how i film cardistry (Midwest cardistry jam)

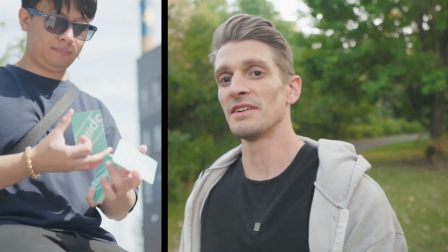In this video, I'm going to talk to you about depth of field, slow motion, and different types of angles that you can get when filming your next cardistry video.
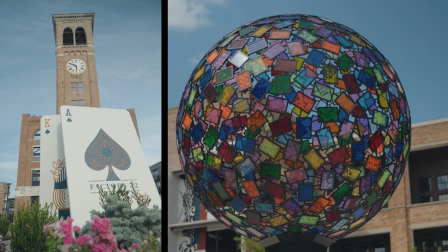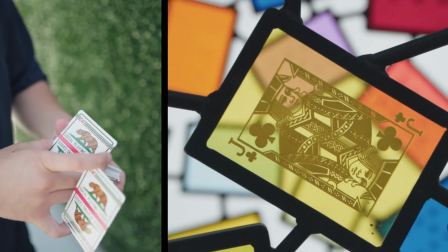So one thing that you can try out next time that you go to a cardistry jam is a kind of an orbiting effect around somebody that's doing the cardistry move. So what I'll do in this case is I've got a camera strap that I'll use, and I'll show you how I do this with a phone. I like to have create the resistance,
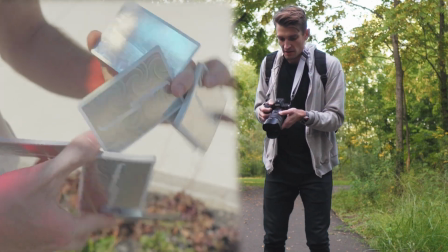kind of like I push out and then I move my whole body around the person that's doing, around the subject. So the person that's doing all the fancy card moves, I'm just rocking with the camera. I'm not actually moving it with my hands. If I don't have a camera strap or I just have my phone, one thing that you can do, keep your arms at a 90-degree angle. You keep everything tight and you just rock back and forth like this.
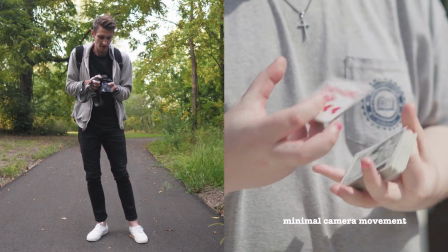And you just hold it like this and you're just orbiting versus, once again, moving with your hands.
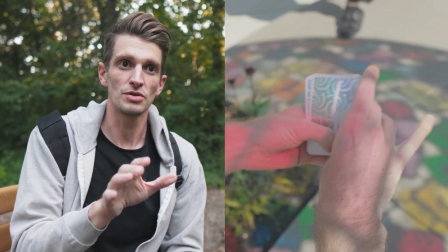Now the reason why I like doing this is because then I can shoot wide and then I can crop in and out in post-production. So then you can kind of create that zoom effect without actually having to zoom.
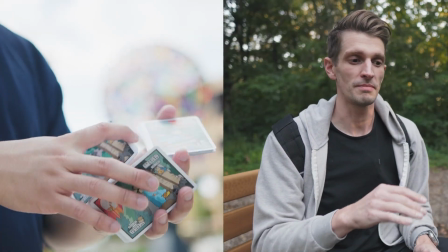I personally like being able to see a static shot mixed with crazy advanced stuff.
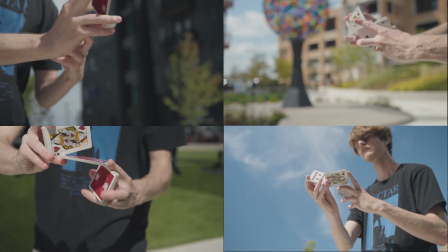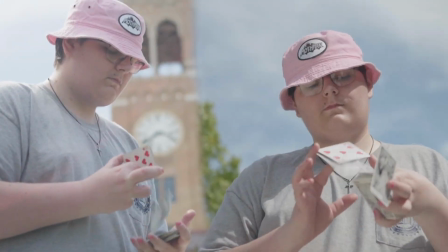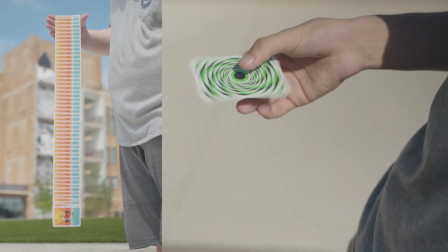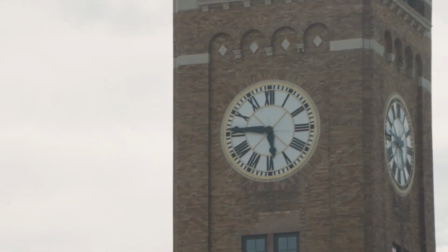Let's talk about slow motion and when I like to use it. So right now I've got the shutter speed set at 1/60 because I'm filming in 4K 30 frames a second. Now what that means is you're going to see with a lower shutter speed, you're going to notice a little bit more blur. 30 frames a second. Now I'm going to switch to 120 frames a second and then you're going to notice the difference here.
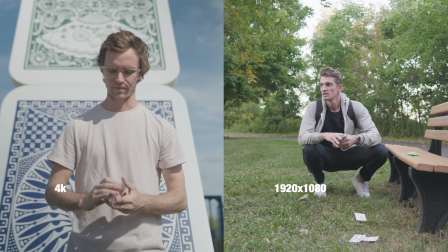Want to mainly use it when there is something big happening and fast.
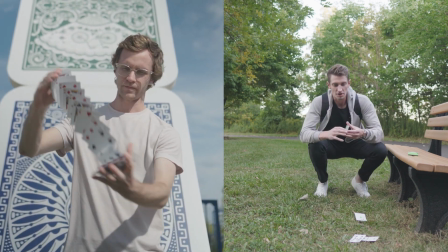I feel like when you are just simply cutting cards up, it just makes it look like the person that's doing the cardistry is just taking their sweet time.
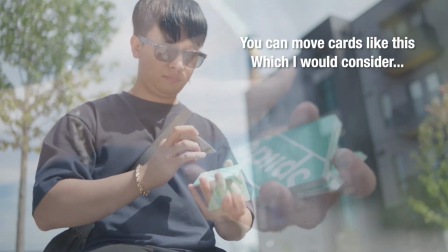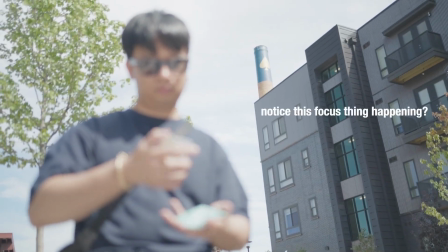Let's discuss depth of field. The depth of field, one thing to consider, just because your lens can shoot at a 1.4 aperture doesn't necessarily mean that you want to.
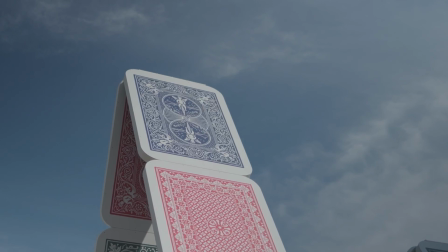Now, for example, what that means is, so the shallow depth of field, for those of you that don't know,
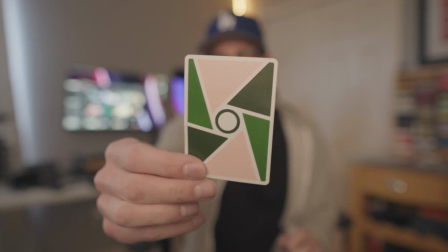you see how the background is really blurry right now? That's shallow depth of field. That's like a bokeh effect.
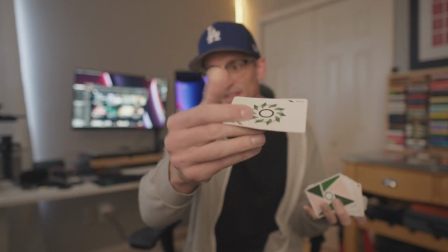Imagine this happening with cards, and then so this is happening, but look at my left hand right now. You can't see it, it's all blurry. So it's like you give the camera ADHD and it doesn't know what to focus on because there's something happening in the front, in the back, to the side, and then it's trying to capture it all these different ways. When I'm filming cardistry, I like to film around like f4, f5.6. That way I know I'm not going to probably have anything out of focus. Now there is definitely techniques that you can do manual focus, you can do spot priority focus, but even then, I notice when you've got a shallow depth of field, what ends up happening.
Cyclone?
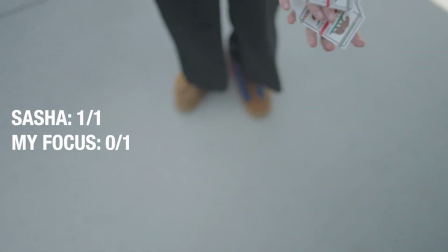Yeah, let's do that again. Okay, I'll try to get it perfect again.